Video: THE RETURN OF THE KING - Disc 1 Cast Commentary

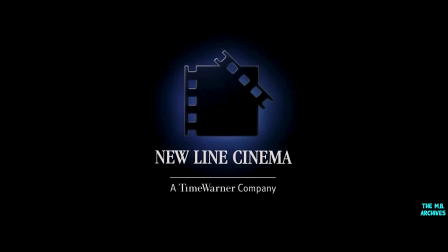(0:00)
Hi, I'm Billy Boyd. And I'm Dominic Monaghan. I'm Elijah Wood. I'm Sean Astin. Hello, my name's Andy Serkis. And this is Gollum. And this is Smeagol. And welcome to the cast commentary for The Return of the King.
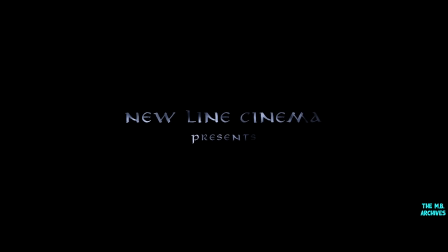(0:14)
That's the third movie in the Lord of the Rings trilogy. Kind of an interesting thing to let people know is that the first time that we see the extended cut is... Now. It's at this moment. You're watching with us.
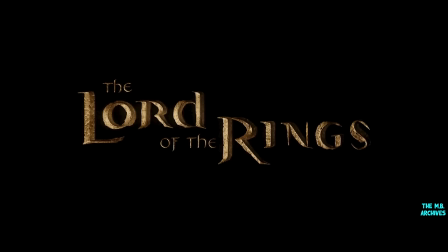(0:29)
Well, I'm looking forward to doing a little stream of consciousness sharing with the hundreds of millions of Lord of the Rings fans who go out and get these DVDs.
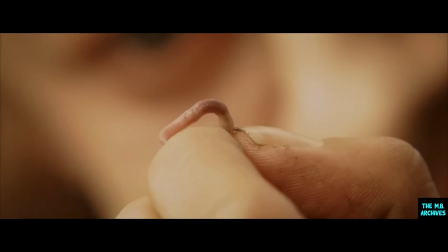(0:37)
So let's, you want to dig in? Let's do it. This is the opening shot to Return of the King, and as you can see, involves a worm. The most difficult thing about this shot was getting the worm on the hook, because as you can see, when it comes into shot, it's an enormous hook and a very small worm.
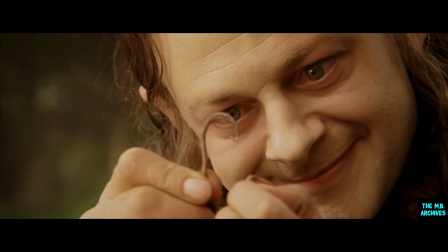(0:54)
But no worms were killed or maimed during the making of that shot.
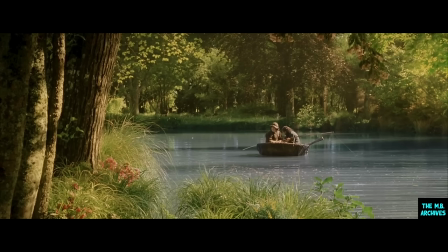(0:58)
Now then, Thomas Robbins, who played Deagle, and myself, who played Smeagol, shot this scene in Fernside, north of Wellington. What this scene was really trying to achieve was a sense of taking you back to the Shire, taking you back to a golden time before the ring ruins all of these people's lives.
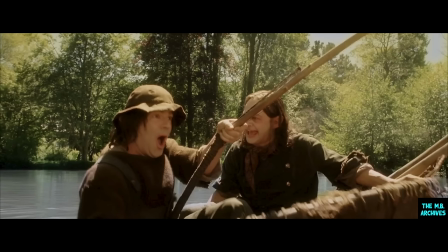(1:15)
Smeagol here is enjoying Deagle's inability to fish. He quite likes seeing other people having a bad time of things, but he's not malicious. It was very important for me to establish him as a hobbit, as someone who was capable of being normal before this tragedy happens to him.
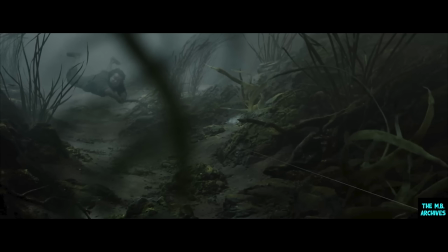(1:30)
Smeagol really enjoyed seeing his cousin fall into the water. Yes, but I was coming soon, precious, wasn't I? Yes, you were, but not yet. Tell you what, that's a strong fish to pull that hobbit under the water and drag him for a bit. Yeah.
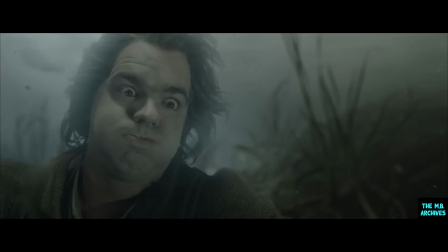(1:49)
He's just had a big bite of a donut, hasn't he? What's that, though? Don't know.
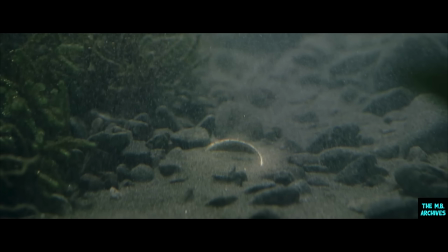(1:54)
What is that? Is that his keys? Did he lose his keys? And I think this scene was filmed, was it not, Dom? To be in the Two Towers. I agree with you there, Billy.
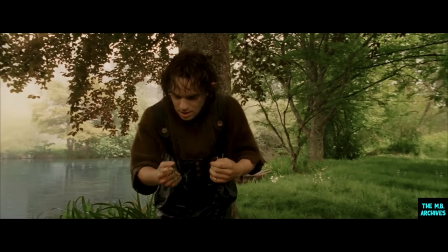(2:05)
The sequence was originally meant to be in the Two Towers in the Dead Marshes when Frodo says, you used to be a hobbit once, you used to be called Smeagol, and then he remembers his name for the first time. But Peter and Fran thought very cleverly, hold back from delivering the origins of the character,
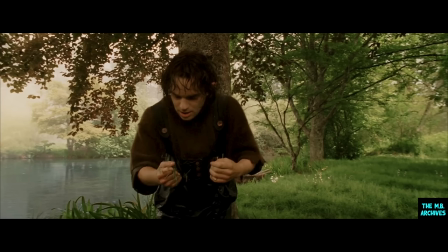(2:20)
allow the audience to live with that character and the mystery of the character over a year before the release of the next film, and keep it like a psychological thriller.
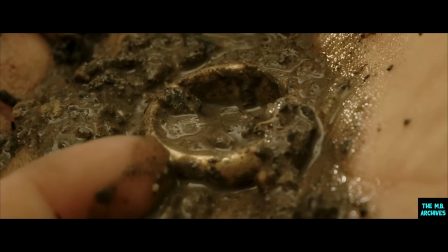(2:28)
Placing it at the beginning of the third film, it really does take you back to life before the ring, and so for the arc of the third film, it works terrifically well.
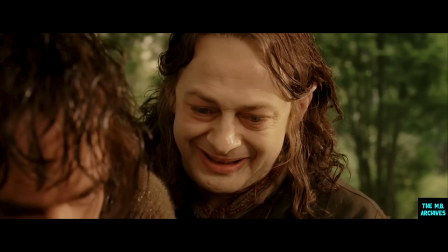(2:37)
This was the most difficult part of the scene, is knowing exactly how to play, and we played it in a whole spectrum of ways, knowing exactly how to play the moment of seeing the ring and becoming addicted to it immediately. As Tolkien writes, the ring affects you according to your moral stature, so we had to make that very apparent, but at the same time, not melodramatic, and it had to be real.
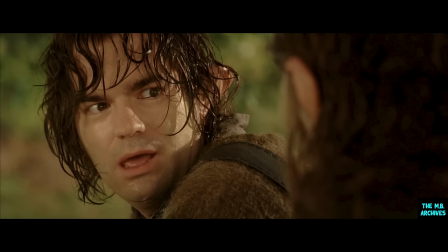(2:56)
So the whole idea of the two characters, it could have gone either way. The whole idea that, you know, it was affecting Deagle as well, gives power to the ring and actually makes it less one-sided. It could happen to any of us. It's good we get to see Andy Serkis, isn't it?
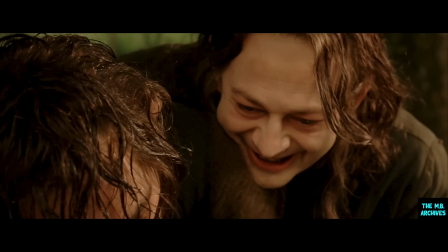(3:09)
Yeah, because I think, like most of the audience know, he did do so much work to play Gollum, but was obviously not seen in his fine male form. And now we do see him. Now we see him.
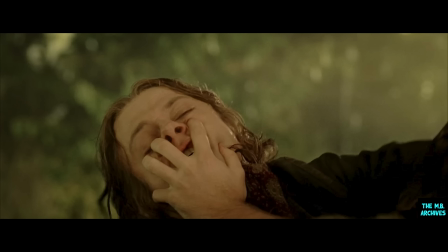(3:20)
I remember sitting and watching the movie for the first time and sitting between my wife and Andy Serkis, and when this came on, he was just beaming. And I just felt like this man, who at that point had existed for years with these movies,
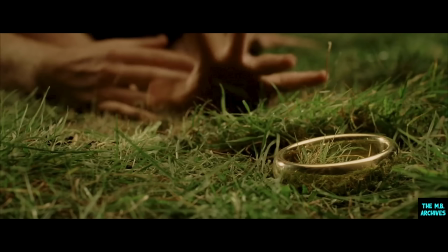(3:34)
as the movies became successful, people still didn't understand, still didn't realize how much time and energy he put into creating the character of Gollum. One thing about Andy as well, he's one of these actors that goes for it 100%, so I wouldn't really like to be Deagle.
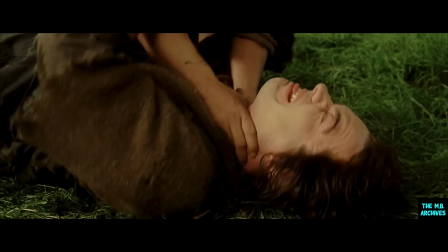(3:49)
Yeah, he probably is trying to kill this guy. Yeah, he probably did kill him, actually. Yeah. Thomas's neck was red raw by the end of shooting. He really had to put up with quite a lot. Oh, this is an extra bit here.
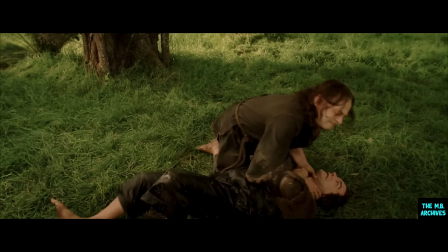(4:01)
This is more choking to show that he really did choke him. Yeah, that he's really being choked.